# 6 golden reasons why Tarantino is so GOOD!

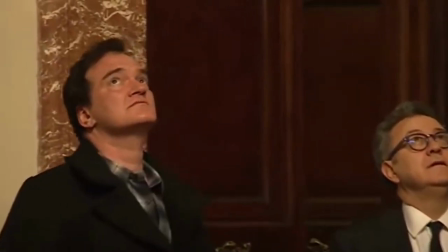0:00 Quentin Tarantino is one of the greatest movie directors of all time,
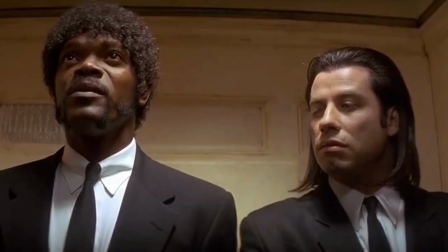0:04 despite the fact that he only directed 9 movies, including Pulp Fiction, Inglorious Bastards, and Once Upon a Time in Hollywood.
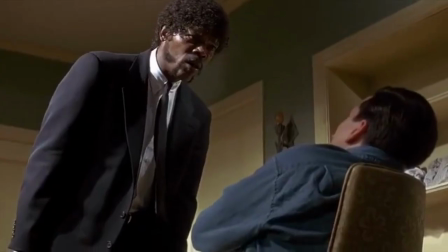0:11 But his directing style is also quite notable, so these are 6 trademarks Quentin used in almost every single one of his movies.
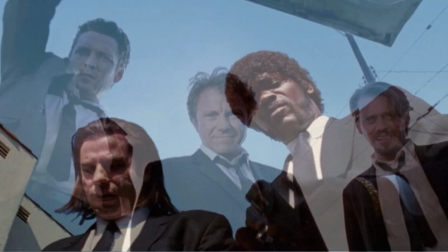0:18 6. The shots from underneath. The camera angle from underneath, is something that's very common in a Tarantino movie, what I mean by that is something like this.
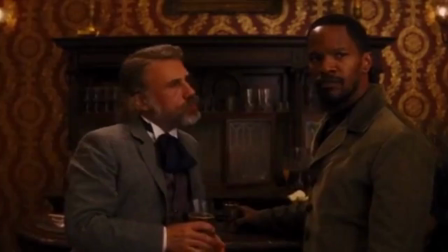0:27 Or this. Or this. The reason why Tarantino likes to shoot from a low angle, is to show the character's dominance, strength, and power.
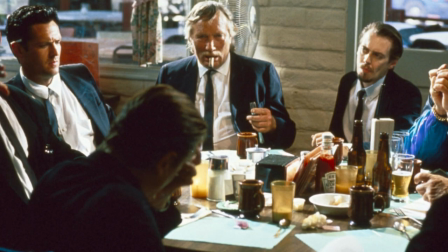0:36 5. Food scenes. Food scenes can be seen in every single Tarantino movie, and there is a very important reason for that.
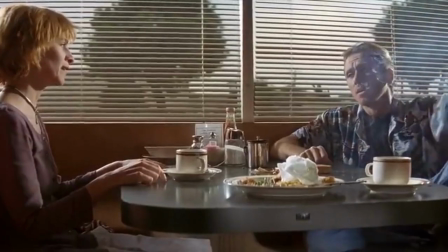0:43 The whole point of Tarantino's food scenes, is that Quentin wants to establish the character's roles and their personalities in the film.
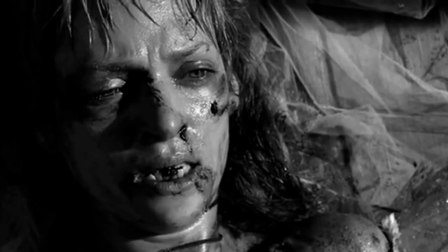0:50 4. Violence. Possibly the most controversial element, is the violence Tarantino uses in every single one of his movies.
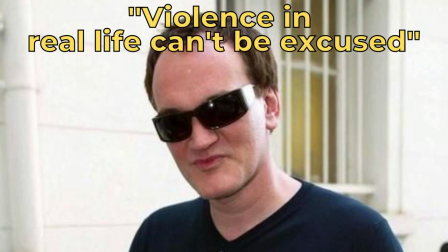0:58 Tarantino himself said that violence in real life can't be excused. But in a film, violence is a very cool element to use.
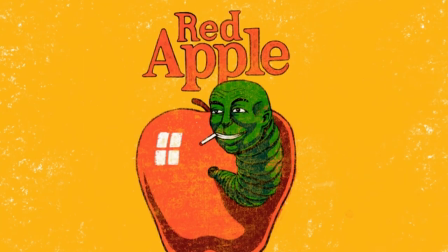1:05 3. Fictional brands. The fictional brands thing has really become Tarantino's trademark.
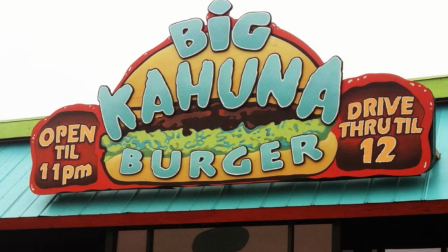1:11 A great example for this is the Big Kahuna Burger, something that appeared in both Reservoir Dogs and in Pulp Fiction.
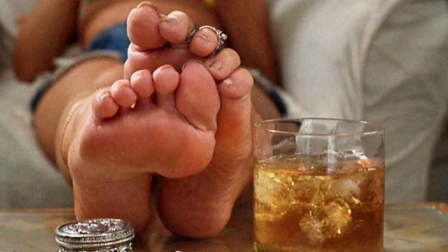1:18 2. The feat. Something I personally find the most ironic one, is that Tarantino somehow always gets a foot scene in his movies. movies.
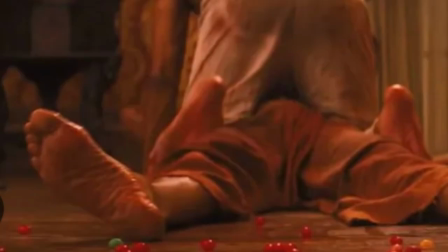1:25 And in this case, it's not even clear what Quentin's point was. He was probably inspired once again by a certain movie.
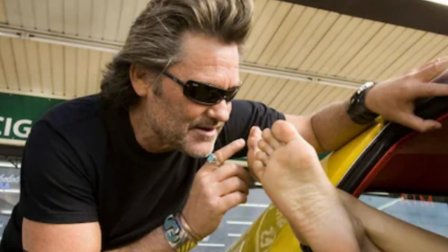1:32 Okay, sometimes there is a reason behind it, such as in Death Proof, when Mike McKay licks a Bethany Ross's feet.
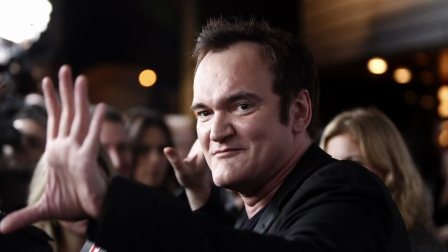1:39 And lastly number one, the references. Tarantino has been pretty open about taking inspiration from other films, and putting them in his own.
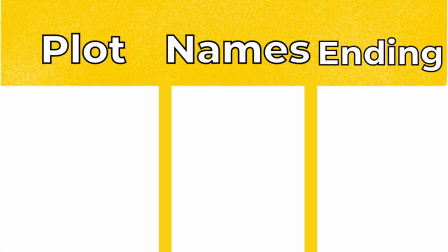1:47 When we take Reservoir Dogs as an example, its narrative comes from the 1952 film Kansas City Confidential,
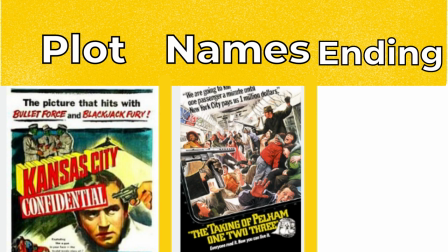1:54 its characters' color-based names come from the 1974 film The Taking of Pelham 123, and its ending looks a lot like the ending from the 1987 film,
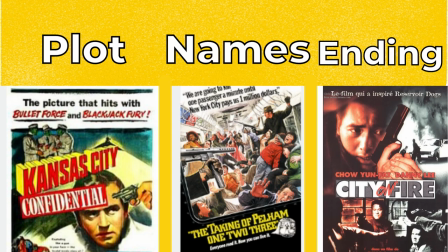2:03 City on Fire.